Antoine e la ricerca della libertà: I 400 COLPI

Truffaut, dopo gli anni del riformatorio, aveva trovato un padre sostitutivo nel critico André Bazin, che per primo intuì le sue potenzialità e ancora ragazzo lo fece entrare nell'ambiente della critica cinematografica quando l'unico destino per lui sembrava essere la delinquenza e il carcere.
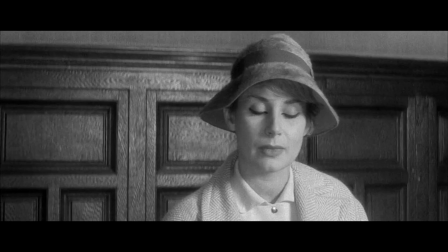La seconda scena è quella del colloquio con la madre.
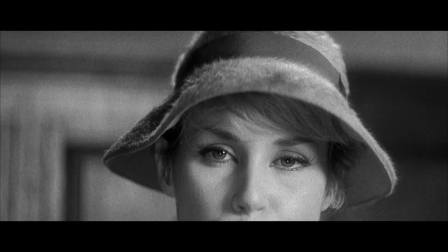Qui c'è il tocco geniale della soggettiva di Antoine che guarda il cappello nuovo.
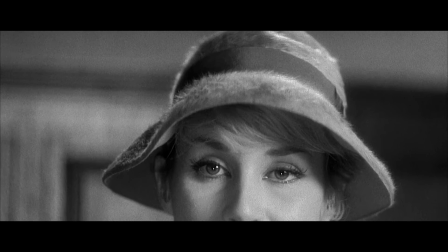Truffaut condensa in quel cappellino tutto l'egoismo della madre, sempre concentrata su se stessa e sul suo aspetto.
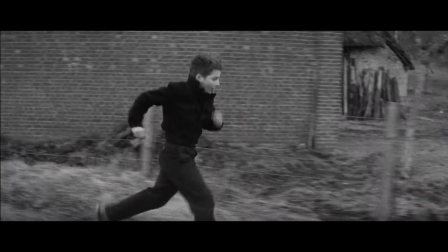E poi l'indimenticabile finale del film, la carrellata lunghissima,
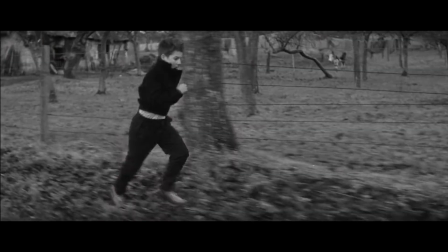quella fuga che si trasforma in una corsa verso il mare che Antoine sognava sempre di vedere. Il mare è l'età adulta,
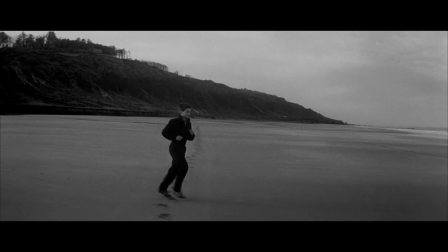un futuro aperto a tutte le possibilità ma anche pericoloso e ostile.
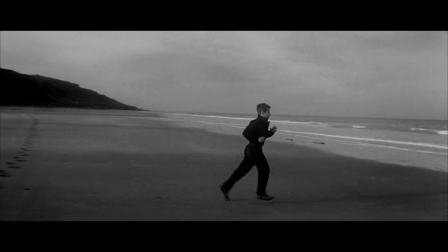È un'immagine di innocenza perduta. L'innocenza ha lasciato il posto alla consapevolezza che l'infanzia è finita e non si può più tornare indietro.
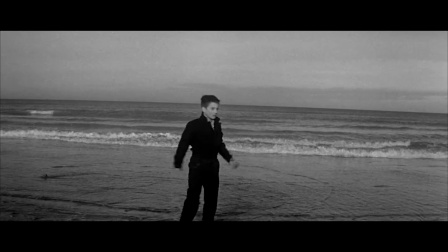La libertà raggiunta è per Antoine una delusione e quell'ultimo sguardo in camera con quel
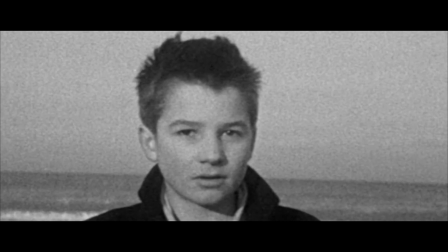famoso fermo immagine diventa una domanda e un atto d'accusa rivolti a noi spettatori. Qui il film ci mostra tutta la sua modernità in quel finale aperto, sospeso, in cui non è più importante far vedere come va a finire la storia ma è più importante porre delle domande e far nascere delle riflessioni. Come la maggior parte delle opere di Truffaut e della Nouvelle vague, il film pone più domande delle risposte che offre. Due parole sulla fotografia di Henri Descae, importantissimo per aver lavorato in una serie di film che anticipano la nouvelle vague,
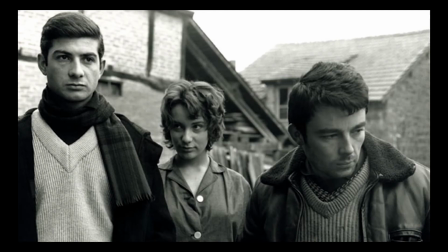dal silenzio del mare ai ragazzi terribili fino alle bossa herge, esperto non solo di fotografia ma anche di montaggio e di sonoro. Descae permette ai registi con cui lavora di semplificare e rendere più agile l'uso della macchina da presa, sviluppando la possibilità di seguire personaggi secondo ritmi molto più moderni.
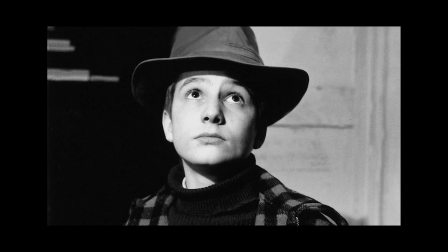Per finire vorrei soffermarmi un attimo sul talento di Jean-Pierre Léau,
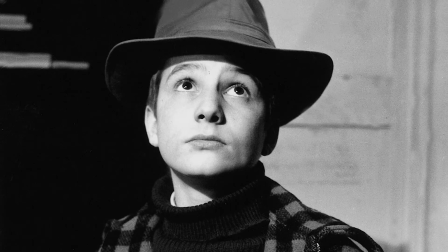che viene scelto al primo provino come protagonista ideale per il film, capace di conquistare tutti con la sua irresistibile commistione di innocenza e spavalderia.
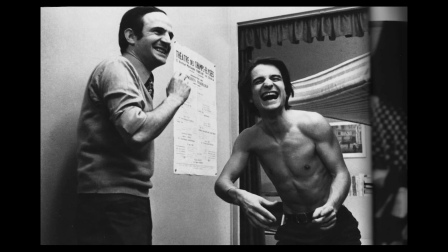Truffaut lo adotta come una specie di alter ego e ne farà un partner praticamente fisso facendogli interpretare molti altri film e in particolare,
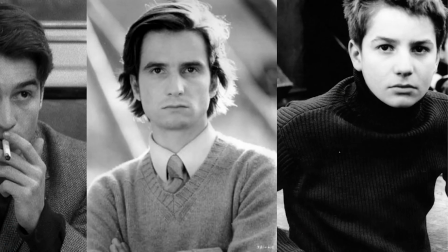sempre nel ruolo di Antoine Duanel, altri tre lungometraggi più un episodio nel film L'amore a vent'anni. Per un ventennio ci farà vedere l'evoluzione del personaggio attraverso le varie fasi della vita nel cosiddetto ciclo di Antoine Duanel. Parlando della sua giovinezza, Truffaut aveva detto il cinema mi ha salvato la vita e dedica i 400 colpi ad André Bazin, morto subito prima dell'inizio delle riprese nel 1958. Al festival di Cannes del 59, dopo essere stato dichiarato persona non grata per le sue feroci critiche ai film francesi in concorso l'anno prima,
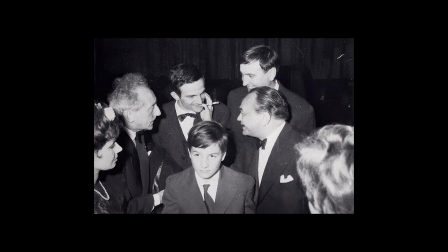Truffaut con i 400 colpi vince a sorpresa il premio come miglior regista,
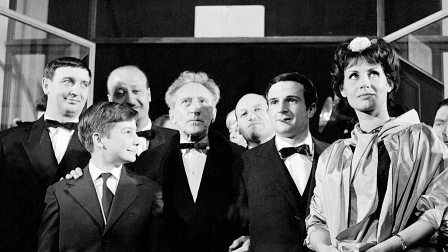un fatto che dà l'idea di quanto straordinario sia stato questo film. Grazie, se questo video vi è piaciuto mettete un like, iscrivetevi al canale e vi do appuntamento al prossimo video sui classici del cinema. Un saluto da Andrea.